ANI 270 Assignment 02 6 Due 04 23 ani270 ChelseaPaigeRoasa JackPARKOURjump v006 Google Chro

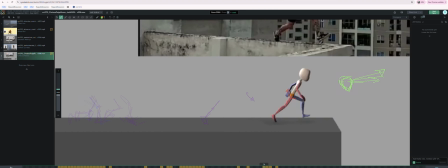[12:21]
Okay, so getting back to what I wanted to do, and maybe everything's great with this. I just want to track it and kind of see where we're at. Just trying to get, oh, that's a little big. All right, bear with me.
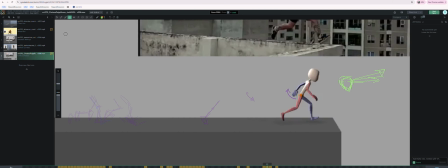Just as like a bouncing ball exercise, I kind of want to check out your spacing on this stuff because that's going to be important.
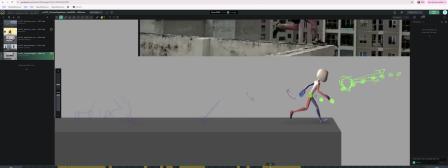I know it's a pain because you have to kind of track the spacing on a million different parts on a character, right?
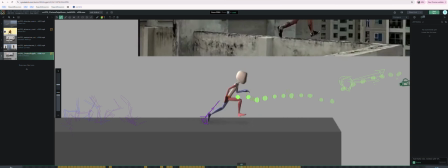[13:12]
Like I'm talking about the foot spacing, I'm talking about the center of gravity spacing, I'm talking about all these various things, and it's a lot to track all the time. But hey, that's what it takes.
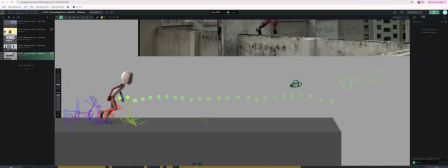There's a tool where you can do this in Maya. I think it used to be called grease pencil. Maybe they changed it to blue pencil or something like that.
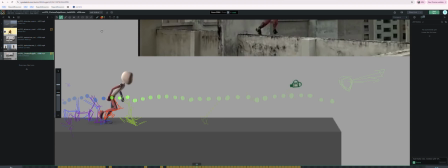[13:49]
I forget exactly what it's called these days, but you can also draw and track stuff in Maya. So, you know,
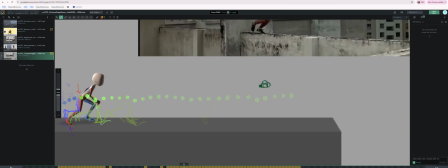[14:02]
maybe this shows us that maybe there could be something smoothed out going between this keyframe and that keyframe there. You know what I'm saying? But the spacing looks okay.
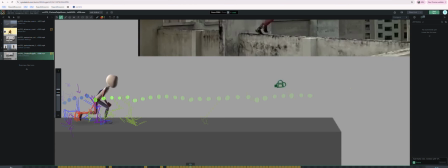[14:17]
It looks good, but I think once you do this, you can kind of keep an eye out for maybe I'm overemphasizing this, but maybe we can get like the center of gravity to do nicer little like bouncing ball arcs as it goes through the air.
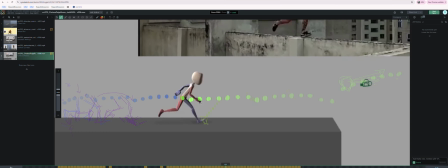[14:35]
Like there's not a lot of up and down happening here, which maybe that's fine, but like I think it would be good maybe if this one was picked up a little bit and this one, you know, so that we get kind of like a little bit more indication of kind of like that arc between strides.
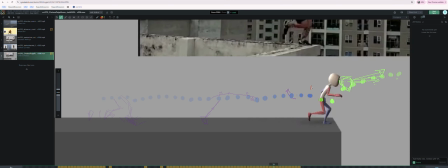[14:54]
And then like here to here is a big jump, you know what I mean? in your spacing, so maybe that needs to be evened out. Like this is a huge jump spacing here, but that probably serves you pretty well because it's like leaping off.
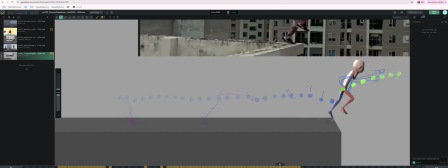[15:13]
It's really going to help feel that. With this leap off though, try to trail this leg as much as you can, and even like, you know, this is extreme, but try to point the foot kind of like back at where
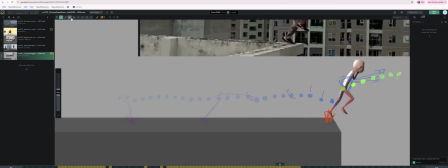[15:30]
it left the ground. That is not the eraser. I miss it when it was on the back of my stylus. I'll have to figure out how to get that going again. Yeah.
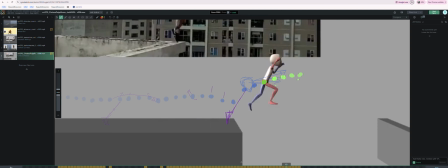[15:43]
And maybe there's ways. I'm kind of making a mess here of these drawings. A lot going on. I think that like, so this leg here feels kind of static.
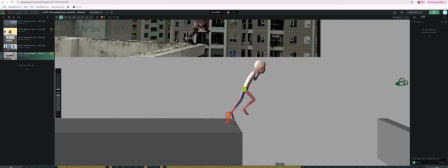[15:56]
There's probably a way to get it to be a little bit more dynamic throughout here. So maybe here, you know, you can do something before it like stretches out to get it kind of like a little bit more dynamic. And that's going to involve the pelvis and everything.
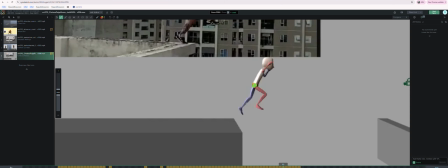[16:16]
Like I feel like this leg being straight here, and you can leave it straight even. I mean, maybe not like totally dead straight, but you can maybe leave it straight for a little bit.